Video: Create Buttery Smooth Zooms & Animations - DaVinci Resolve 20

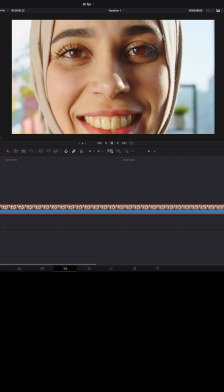DaVinci Resolve for noobs. Today I want to talk to you about how you can get really buttery smooth motions, animations, and zooms in DaVinci Resolve 20.
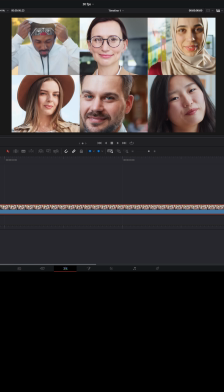And I'm going to be moving a little quicker but using four features we've talked about before. The transform option down here in the lower left of your preview window.
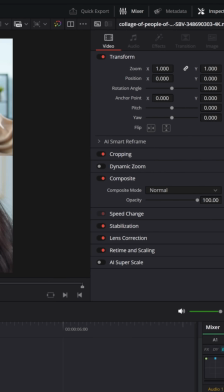The transform options in the upper right in the inspector. The new keyframe editor window up here in the upper left.
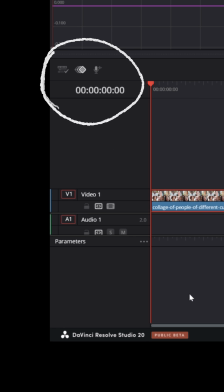And the show keyframe tray that's going to show keyframes underneath. Now if I've got some footage here of just a bunch of people on screen,
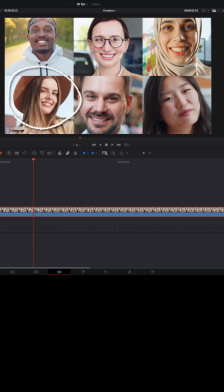and let's say I wanted to do something like start with the woman in the lower left and then zoom up to the woman in the upper right.
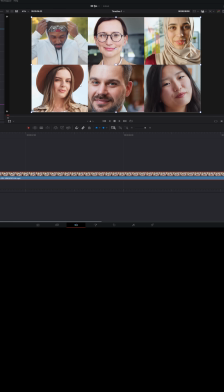The way I would do that is I would activate the on-screen transform option. Let me zoom out of my center preview window so I have room to work.
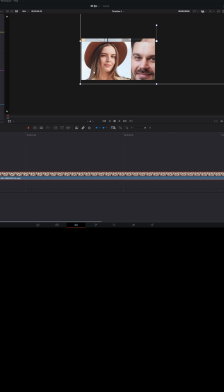Let's say I wanted to start by zooming into her in the lower left. Let me just stretch this out on screen.
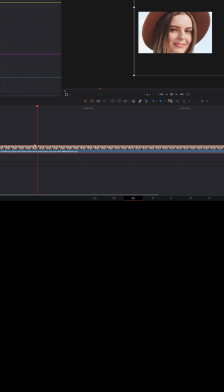And let's hit the play button and say I wanted to stay zoomed into this point.
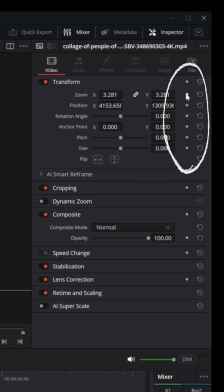I would go to the upper right transform option and I would set keyframes for the zoom amount and the X and Y positions.
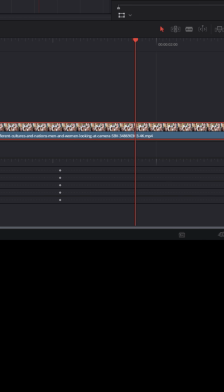And you'll see that you can now see them in the keyframe tray below me. But let's say from this point up to here, I wanted to zoom up to the girl in the upper right.
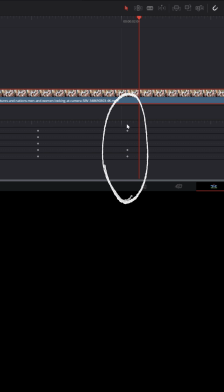You can see that it's added those keyframes in the keyframe tray below me.
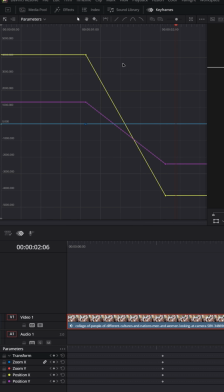You can see that those are represented in the upper left keyframe editor, and I could find them in the upper right transform window as well.
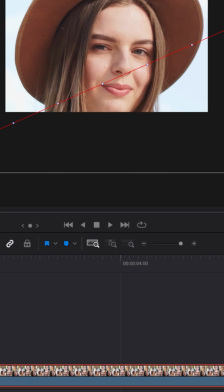All pretty basic stuff we've talked about. But if I play through this footage, it's kind of a jerky motion. And you see how stiff that is? It starts on that girl in the lower left and sort of shoots right up to the girl in the upper right.
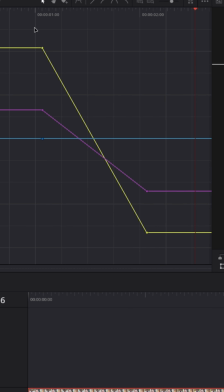And it's like it slams on the brakes right when it gets there. And you can actually see why when you look at the motion of these keyframes. They're very straight lines. The minute I've told the footage to do anything different, it immediately goes 0 to 60 and follows in a straight line until it gets to the next position and then stops abruptly.
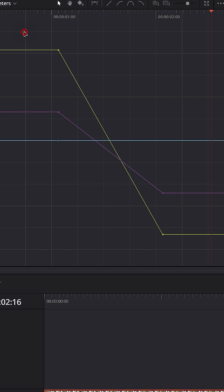But what's really cool with the new keyframe editor window, you can actually left click, hold, and drag a box around all these keyframes.
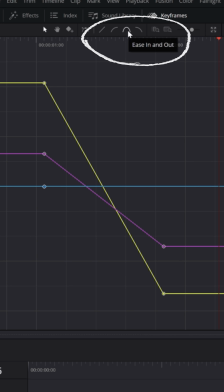That will select all of those keyframes. And then right up here, you can choose to ease in and out all of those keyframes in one shot.
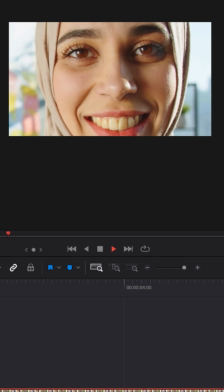Now look how much smoother this motion is. We call that keyframe easing.
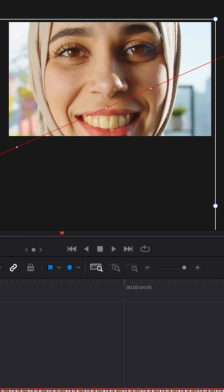And again, without any keyframe easing, kind of stiff, and with keyframe easing, much more smooth.
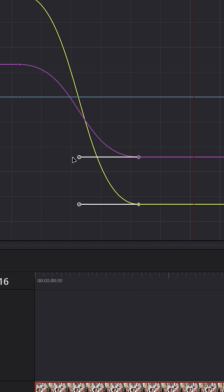And we can even grab some of these and extend them nice and easy a few at a time and stretch that motion. Maybe we want the ease in to be a little bit slower. And look how cool that looks in playback.
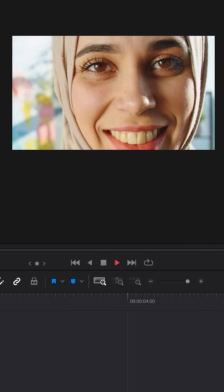Really, really smooth.